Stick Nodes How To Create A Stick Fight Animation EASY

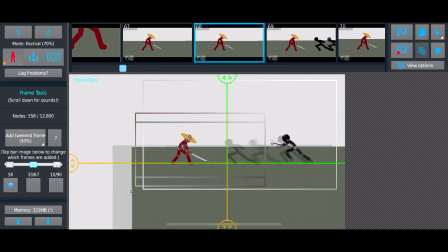Alright, so I'm back with this video here to teach you guys how to do combos for your fight animations.
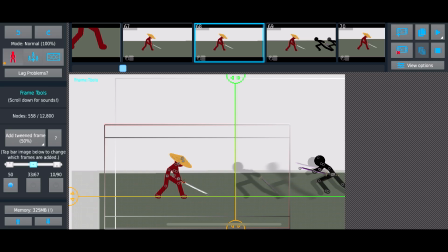So if you're looking to create a fight animation, I really hope this video could help you a lot.
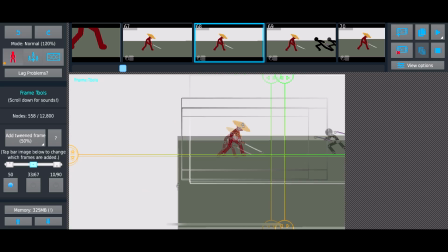I want this video to be as quick as possible.
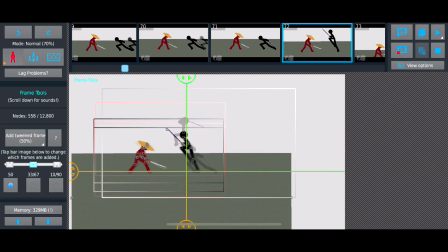Alright, so I have this animation here that I'm creating to be posted on my channel soon,
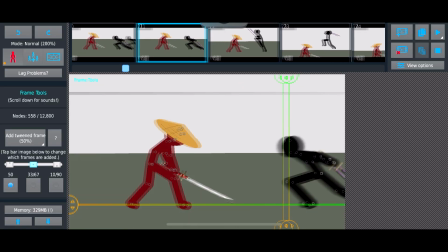but I'm just gonna go through this combat here and to tell
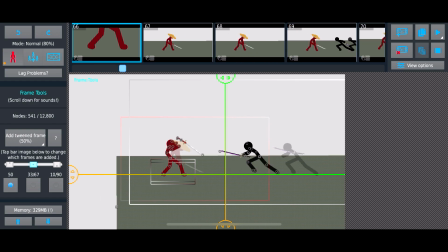you like the things that I did and like what I was thinking while creating this combat,
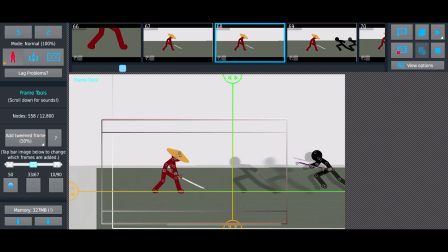right? So in this scene, right here, right?
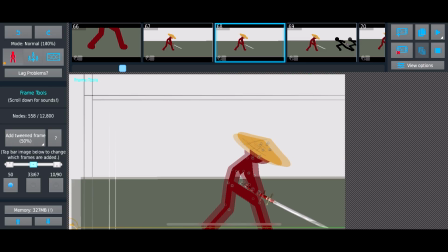This is going to be like a sword fight.
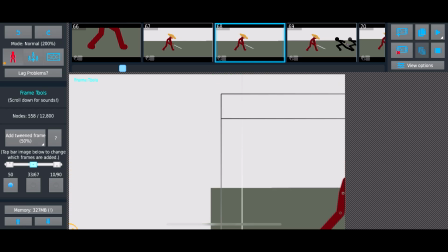It goes the same way when you're creating like hand combat as well, but this is just a sword fight that I'm creating, right?
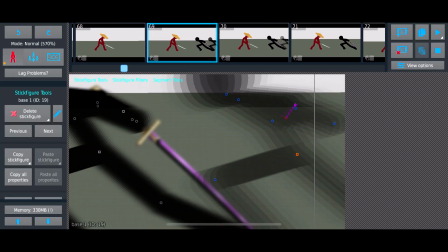So I have the character come in here with a little effect. So as you can see, this is just like I make it like a little silhouette thing.
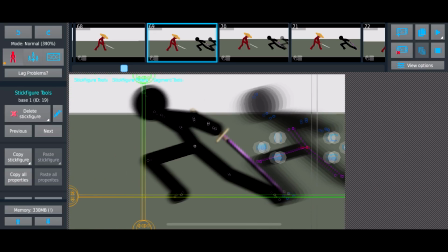So I just copied and paste the original character here.
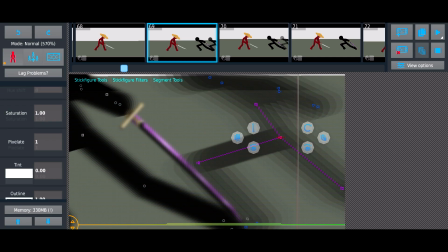Just copied and pasted, and I used the blur effect here.
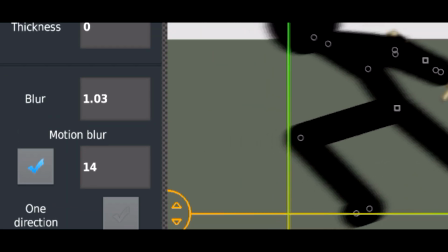As you can see right here, I used the blur effect and I just turned it all the way up.
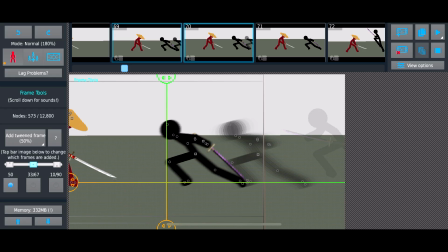But I did that, and I also double framed.
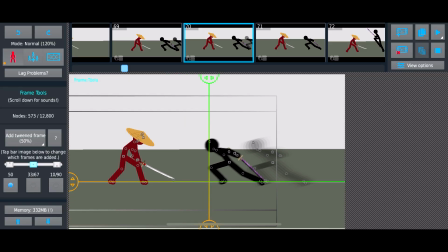As you can see, if you see I'm clicking on one frame, then I'm clicking on the next frame, it's the same frame, like it's just duplicates of the same frame.
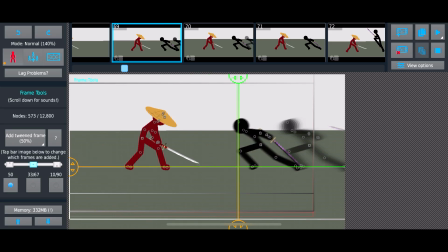And I added a little shake effect here.
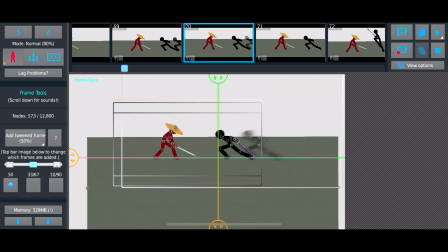As you see, when the person comes into the frame, it shakes as like a little effect.
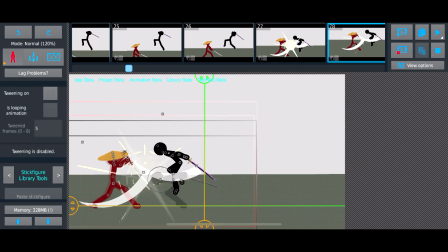But enough of the effects and all that, right? I'm creating this animation on 19 FPS.
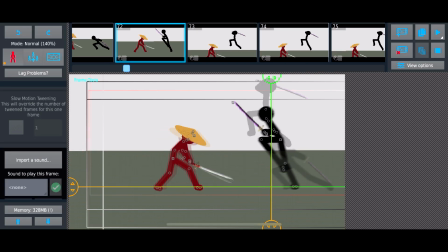So this is a part that I want you all to like understand here.
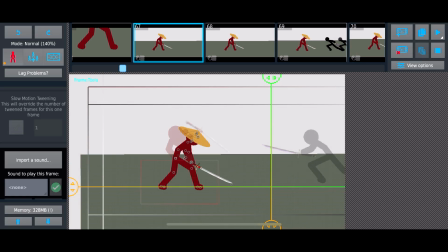So if I play the animation now, just to show you how it looks.
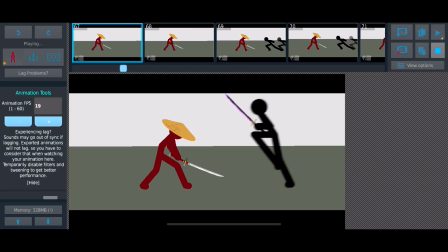So you can see that as a person jumps, it you can barely see the stretch,
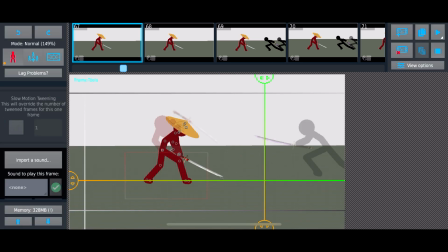but you could tell that he was going to like jump in the air.
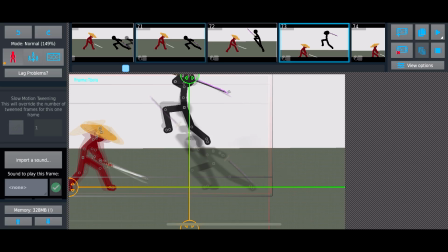So I add this little stretch thing in between these two frames here to make it look like it just
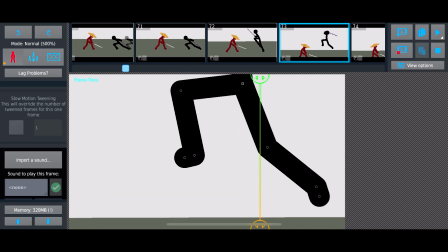complements the animation in a sense. I really don't know how to explain things that well, but I really hope you understand what I'm saying.
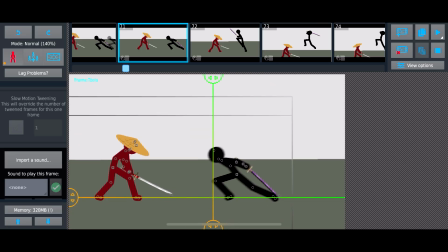It's good to add these little stretch things to just give your animation a certain look,
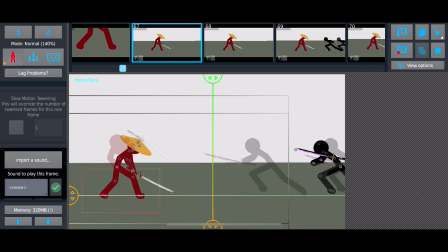even though it's not really gonna really show when you play the animation. As you can see, you can barely even see it, but it's good to have it just to have it there.
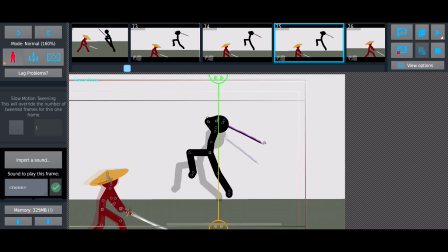But I have him in the air just a little bit here. As you can see, I'm double framing so that it takes some time for him to come down.
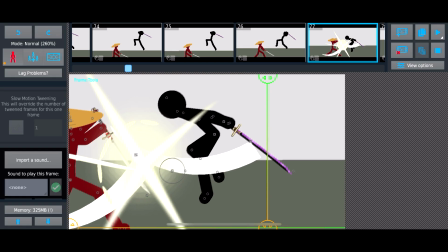Then he comes down a little bit and then he strikes.
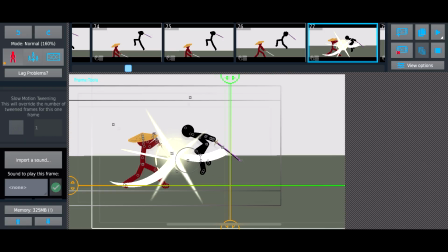You realize that most times that I'm doing the attack, they're like very like big in spacing, right?
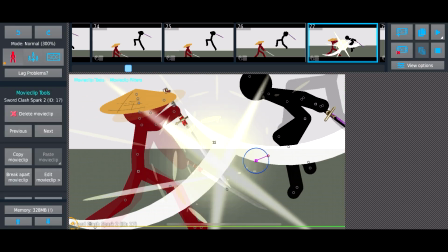So he starts from here and then he just goes straight into the attack right here, while I have this little sword effect going on right there.
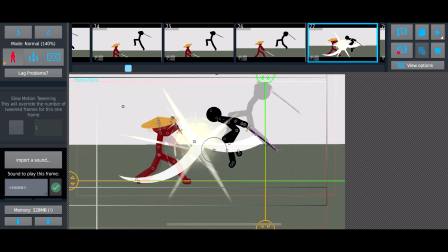So just right into the attack, and then as he does the attack, I double frame here, as you can see.
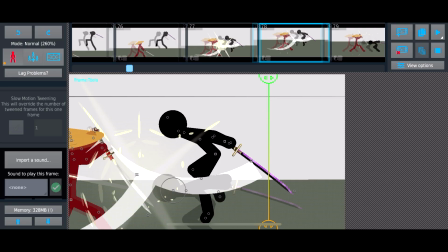All right, so I double frame that,
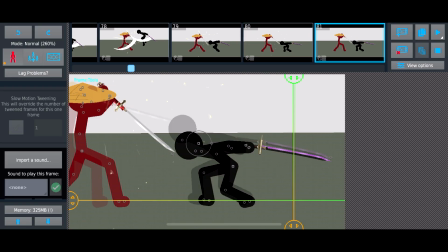and then he comes down, and then he has a little ease in going on at the end part here.
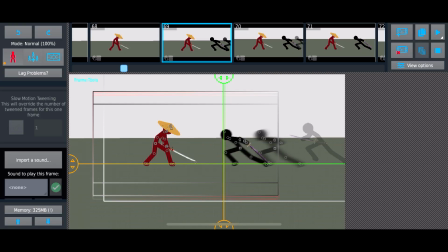These are the way of how I create my combos, right?